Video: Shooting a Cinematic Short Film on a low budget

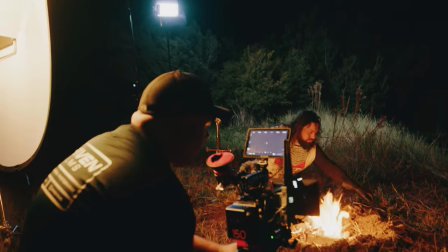[0:00]
Hello everyone,
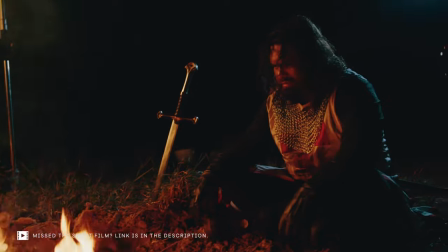[0:01]
welcome to part two of the breakdown series for my recently released medieval short film titled Into the Fire. In part two, I'm going to be breaking down the cinematography phase of the project and show you how we set up the shots and how we lit the scenes, but I'm also going to be explaining a little bit of the motivation behind the shots and why I did what I did.
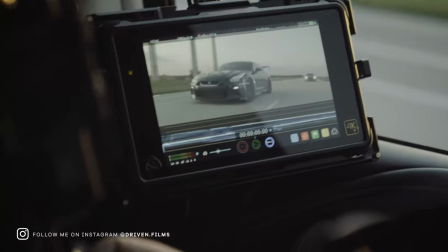[0:23]
So before we jump into that breakdown, if you're new here, my name is Joe and I own a video production company named Driven Films.
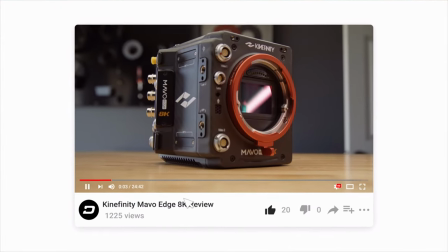[0:29]
And on this channel, I bring you honest and unbiased reviews of camera gear that I use out in the field,
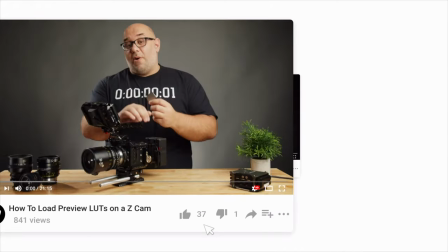[0:35]
as well as breakdowns of projects and tips and tricks that will help you to improve your video work. Now, if that's something you're interested in, be sure to hit that subscribe button so you don't miss out on any of my future videos.
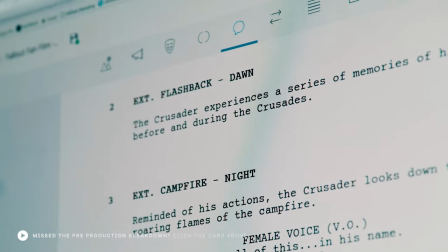[0:47]
Now, if you haven't seen it yet, please go back and watch part one of the breakdown series where I cover the entire pre-production phase of the project. So with that out of the way, let's jump right into the cinematography breakdown.
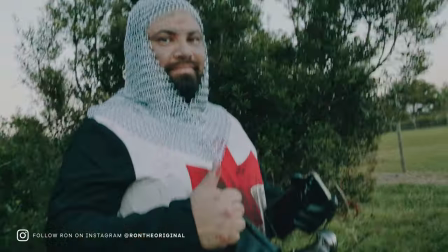[0:59]
So right away our actor Ron was in costume and ready to go but we wanted to add a little bit of dirt and grime to his face for the
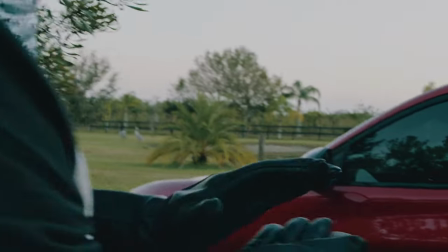[1:06]
first scene so we wiped some powdered charred ash from Mehran on his face that we got off of Amazon as well as splattered some
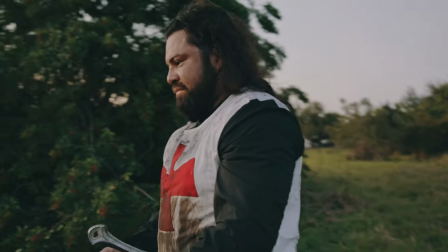[1:14]
fake blood all over his tunic and his face and a little bit of the coif as well. Now one thing to note is that this fake blood is not easy to work with if you're not experienced with it. I ended up just wiping it on my hands and then wiping it on Ron and that didn't go very well. It was my first time using fake blood so I didn't realize that it was going to almost completely stain my hands. So that's something to keep in mind if you're messing with fake blood. So first up on the shot list was a series of natural light shots that would be mostly shot from a low angle.
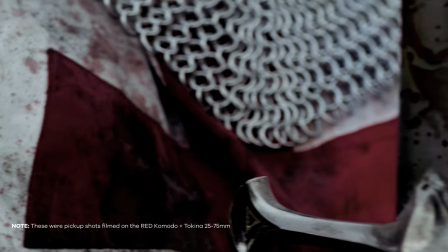[1:48]
Now these shots are part of a flashback sequence that are only on screen for a split second but I still wanted them to look good. I wanted them to look as good as possible. Now, if this were a key shot for the film, I'd have probably approached it much differently, but with 100% natural lighting and Ron positioned with the setting sun behind him, this gave us some really nice soft lighting across the face, and we didn't even need to use any bounce or reflectors or diffusion. And as I mentioned before, this shot was only going to be on screen for a split second, but I did make sure to pay close attention to the shot's contrast.
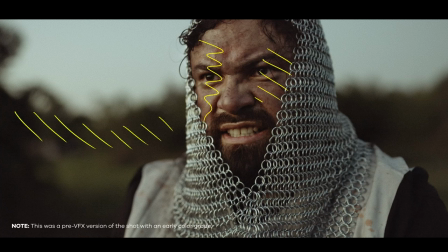[2:21]
As you guys can see on this shot here, there is nice contrast between the light and dark across the entire shot from left to right. And shooting when the sun was low and not casting any harsh light onto Ron means that we didn't have to use any diffusion or reflectors. And since this was a low-budget film that I funded on my own, we didn't have a bunch of extras in the background putting on a big, grand-scale medieval battle. So I needed to make sure that the background was completely out of focus. So to achieve that look, I ended up shooting at T1.5 on the 35mm Vista Prime and thanks to the Mavo Edge's internal ND set to 0.6, this allowed me to pull that off.
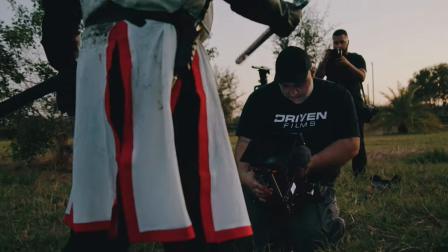[2:58]
Now, all of these shots were filmed handheld and this provided me a bit of camera movement that helped to sell the fact that they're taking place during a battle.
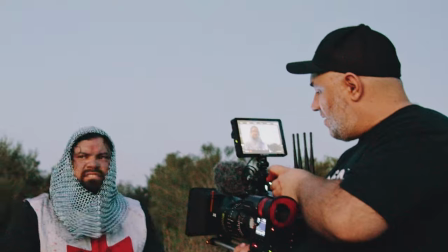[3:06]
Now, once we got all the flashback shots done, we began setting up our main scene, which was happening at the campfire.
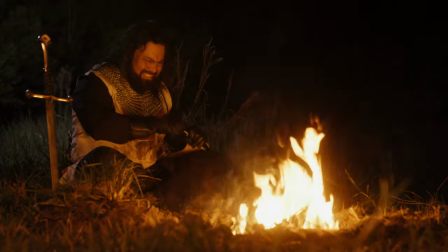[3:13]
Now, the first shot that we tackled for the campfire scene was a medium-wide shot of the Crusader sitting at a campsite all by himself.
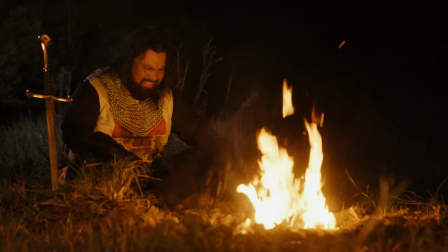[3:22]
Now, this shot helped to establish a feeling of isolation and loneliness and to show that the Crusader was in fact by himself. We shot this on the same 35 millimeter Tokina Vista Prime as the flashback scene.
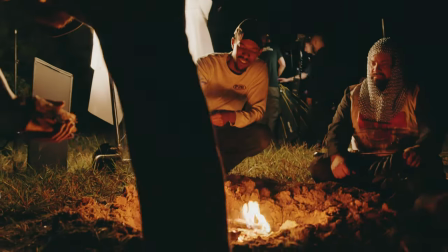[3:34]
So we safely built the fire and stuck this sword, which you guys very well may recognize,
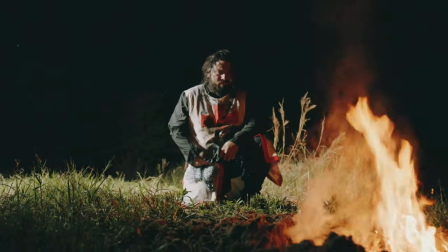[3:40]
into the ground and Ron settled into his little campsite so we could start setting up the lighting. The first thing I did was to make sure that I exposed for the fire first.
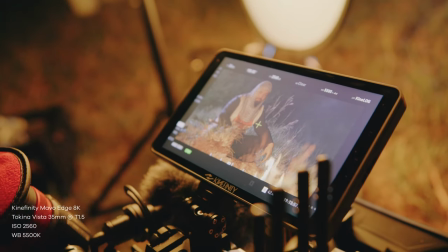[3:49]
Now, once Once I dialed in the camera settings to nail exposure for the fire, we began setting up the fill light.
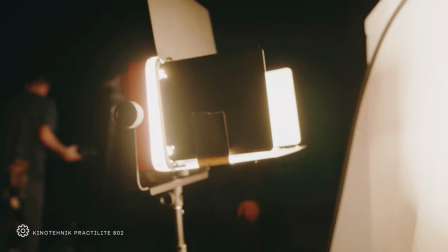[3:55]
Initially, we tried using a Kino Technic PractiLight 802, which is an amazingly rugged bicolor panel light,
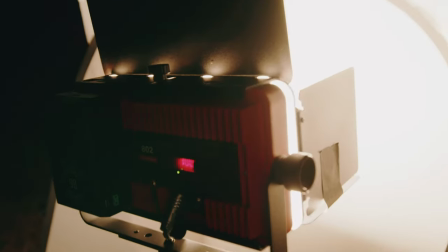[4:01]
but the crew and I felt that we wanted to match the flickering of the fire better.